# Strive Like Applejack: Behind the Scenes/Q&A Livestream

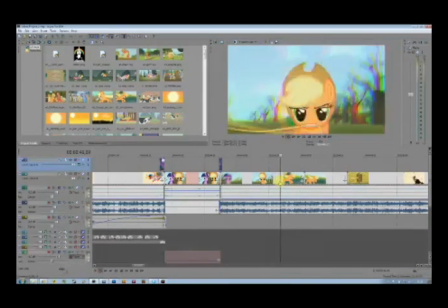[69:48]
Basically, it creates a montage, which is sort of another motif of the series. Basically, showing clips from the show of the character doing awesome things. Obviously, the first clip to be shown is, you know,
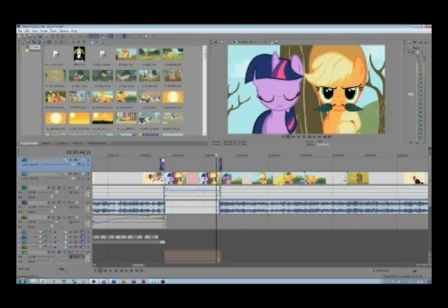[70:09]
Applejack with her rope, with Twilight, to sort of tell that this happens after the lull here.
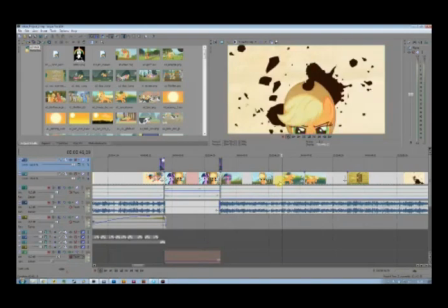[70:15]
So we have this, and then we have sort of the transition to the next
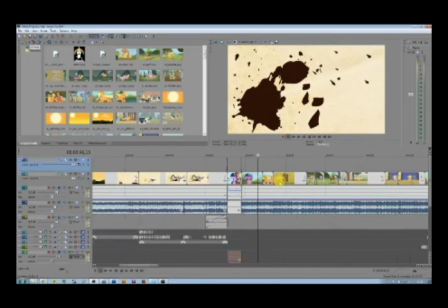[70:26]
clip from the show. This part was the last one, and it was definitely
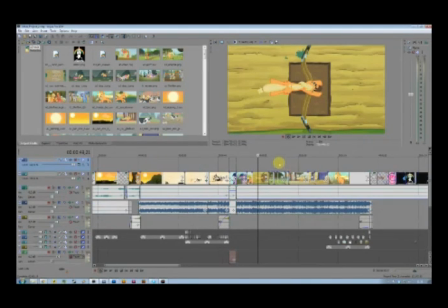[70:34]
a part I was unsure of for a long time, because I couldn't really figure out what am I going to do with this. Basically, my solution for this was to just use things already introduced previously in the motion comic sequence
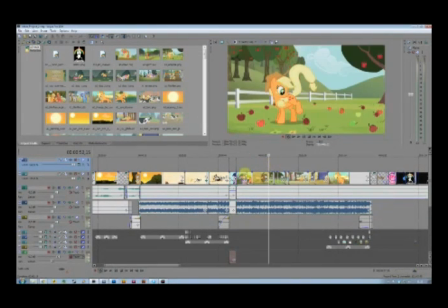[70:55]
to sort of tie everything together, and it makes for some of the most
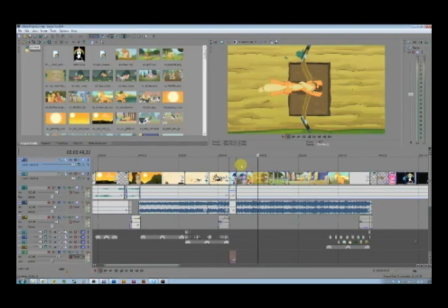[71:02]
awesome shots of the entire video, I think. Let's get into the first one.
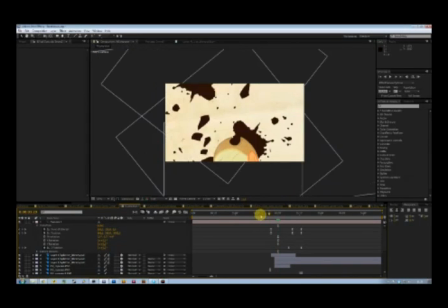[71:08]
AJ rope run here. Let's load it in. Basically what this is a clip from the show.
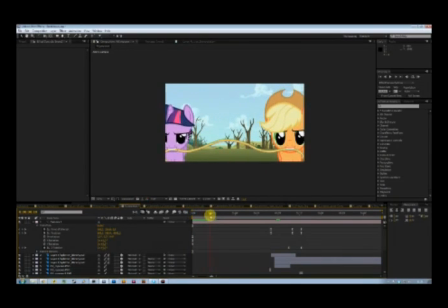[71:16]
It plays. Now you get a glitch, which should happen, yeah, about there.
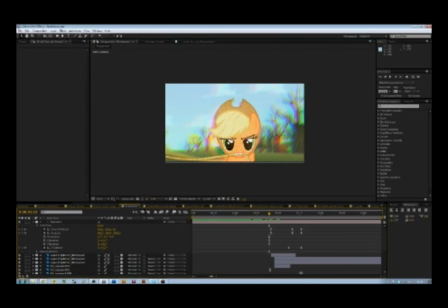[71:29]
What happens here actually is that we have the background glitches up, but I masked out Applejack here, which sort of who sort of stays the same. And then we have the camera moving. This is where the change happens, and we sort of return to the visual style of the motion comic.
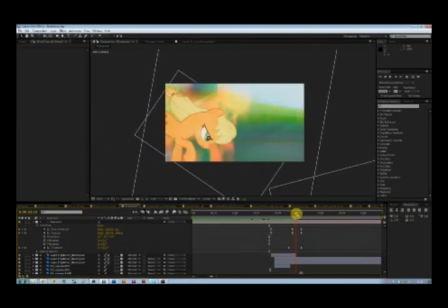[71:52]
And the camera moves to a new part,
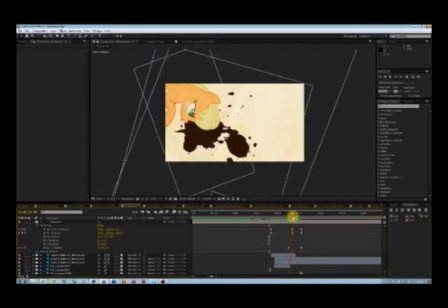[71:57]
a new location, and it glitches to
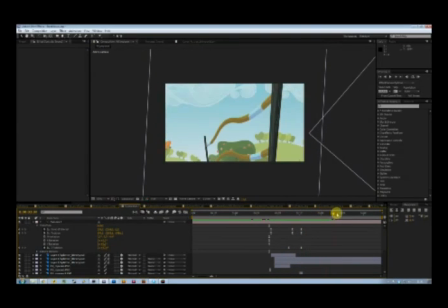[72:04]
Applejack there, and we move into the second clip here of Applejack jumping something that's really high. Whee!
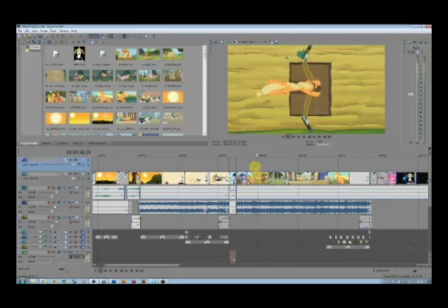[72:16]
This is then followed by a straight cut, which is basically from the show itself. Actually, no, wait, it isn't. This is a cut I made myself. I timed it to the music,
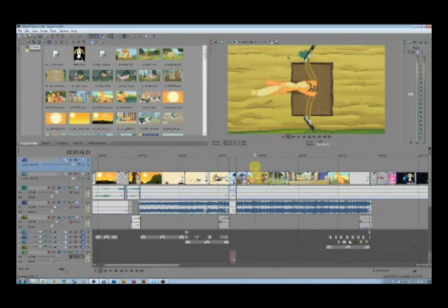[72:33]
and all of these shots are timed to the to various effects from the song itself to sort of emphasize them. And there's a crash, which sort of
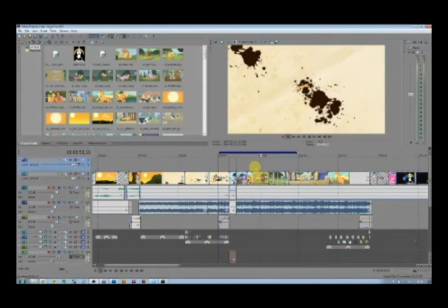[72:50]
introduces the next, you could say, roller coaster ride of the sequence,
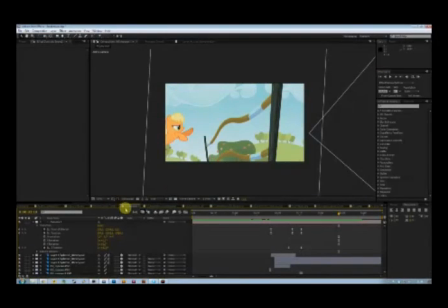[72:58]
which is actually a really interesting sequence. It's the transition slow-mo jump.
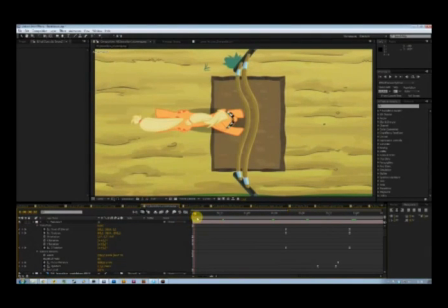[73:03]
So it's basically the same thing. We have a regular clip right here.
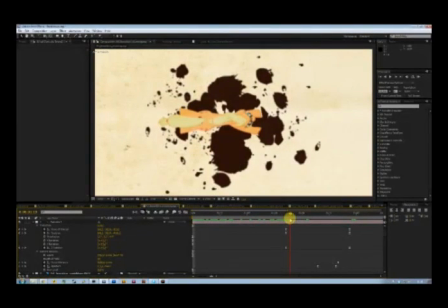[73:08]
We have a glitch transition, Applejack masked out, and then the camera moves back at a pace,
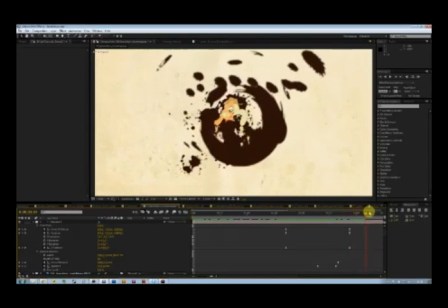[73:16]
and then it rotates, and then it settles on the next
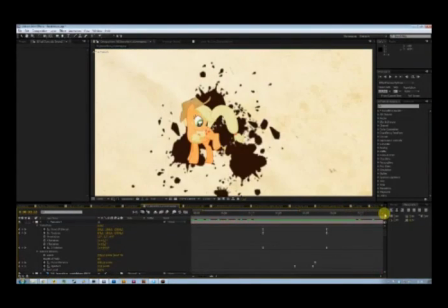[73:25]
Applejack part right here, and then it moves back into
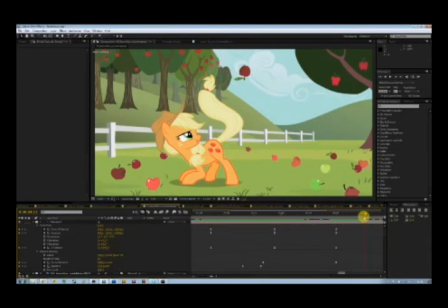[73:31]
a clip of Applejack with Apple Bloom, which is something I wanted to there are a couple of parts of Applejack that you sort of need to show in a video,
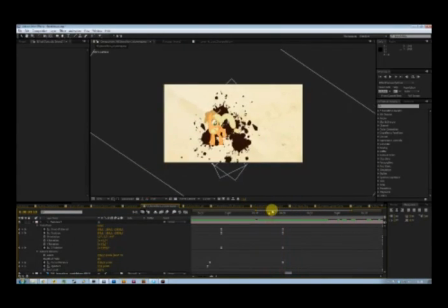[73:46]
and one of them is, Applejack is athletic, her family is very important, and no, it's short,
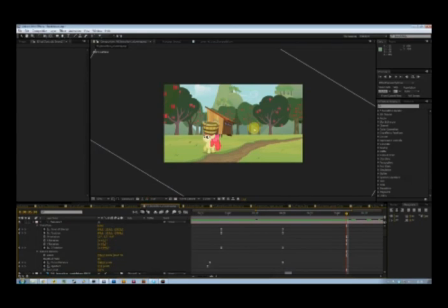[73:54]
and admittedly my trailers aren't really all that big on story or themes, but that's not really been the point of the series, and the series was sort of a way for me to learn all of this, and now that I've sort of gotten to know all these programs, I can start thinking about what I want to show instead of how I want to show it. But anyway, the inclusion of Applejack and Apple Bloom here sort of illustrates their relationship, which is important.
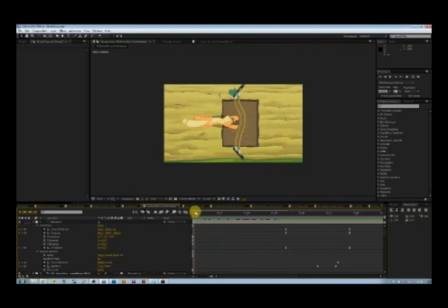[74:29]
So yeah, we have this right here. Again, this is a 3D camera. It from this point on forward, it moves back
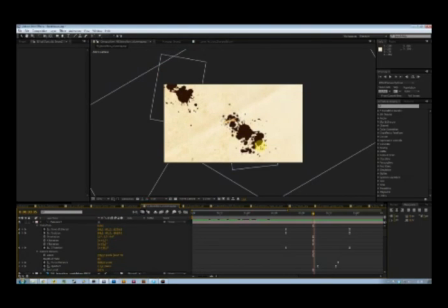[74:39]
past a couple of paint splatters which have been placed. I can actually, let's see, active camera top.
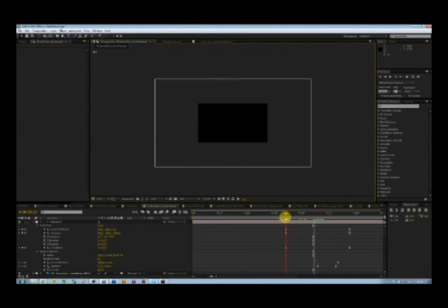[74:52]
Let's see if it actually helps. No, it doesn't really. Hoped it would. Never mind. So anyway, these paint splatters here are placed
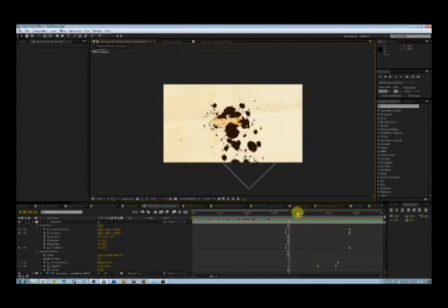[75:06]
further back in Z-space, and like really physically, you could say. The camera has a wide aperture to it, which means that the farther you get from a subject, or it's the point it's been focused on, the camera,
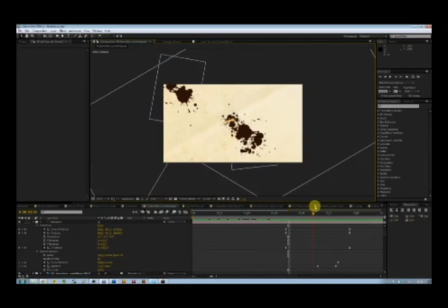[75:25]
the blurrier it gets, which creates a really cool depth of field look to it. And we move back, and then we see the next segment. So as a viewer, you already know where you're going next.
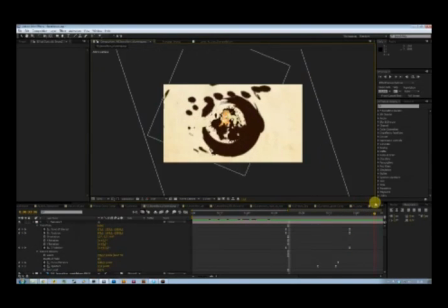[75:42]
The camera then goes back and settles on that frame, which is again Applejack masked out from the show, and then the regular sequence continues. So we have that. All of this is timed to the music as well,
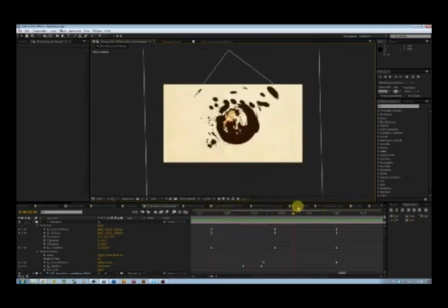[76:03]
which meant placing the splatters, bit of trial and error there.
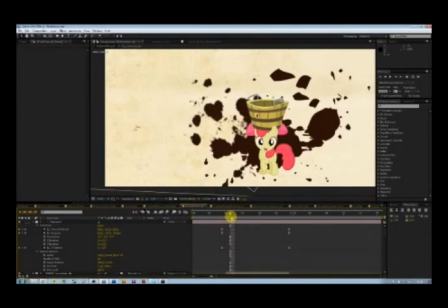[76:10]
Okay, and then we have one of the shorter transitions. It's basically the same thing. Glitch, apple bloom, and this is a really quick one.
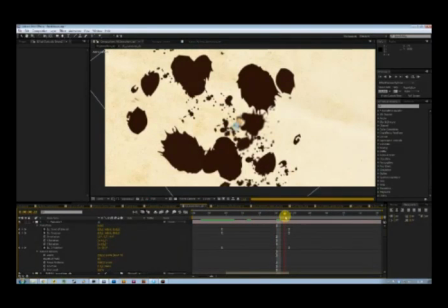[76:24]
Sort of moves past a couple of paint splatters here, and to Applejack and Rainbow Dash, again masked from the show.
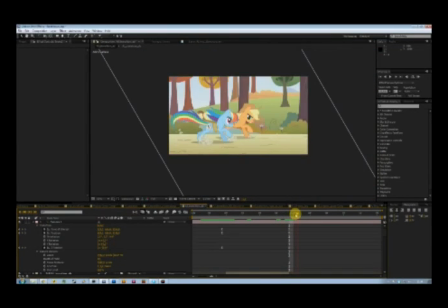[76:32]
Glitch to transition back into the regular clip, and we have Applejack running. Let's see, this then brings us to
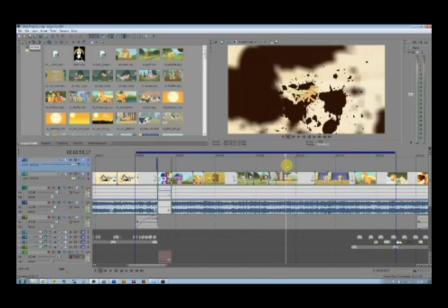[76:49]
this.
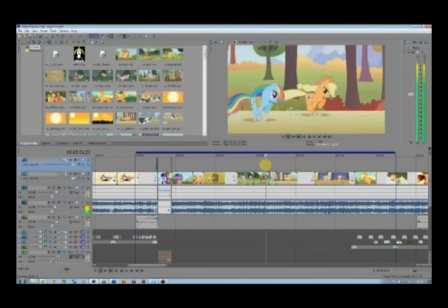[76:53]
Right here. Okay, so we have the regular clips here, and they actually glitch up to the music. And now, as a viewer, you've been introduced by the notion that when you see a glitch, you zoom out.
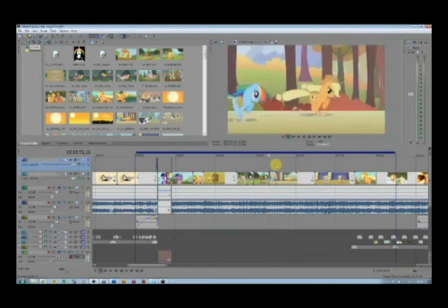[77:10]
It's already happened like 3 times now, but it doesn't happen now. So you're sort of left wondering from, okay, what just happened? Something was supposed to happen, but you know, it sort of builds up 1, 2, 3, and then it jumps back.
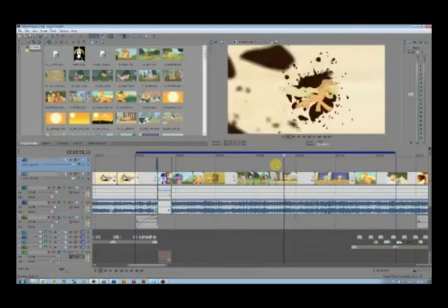[77:27]
So it sort of surprises the viewer with another roller coaster sequence.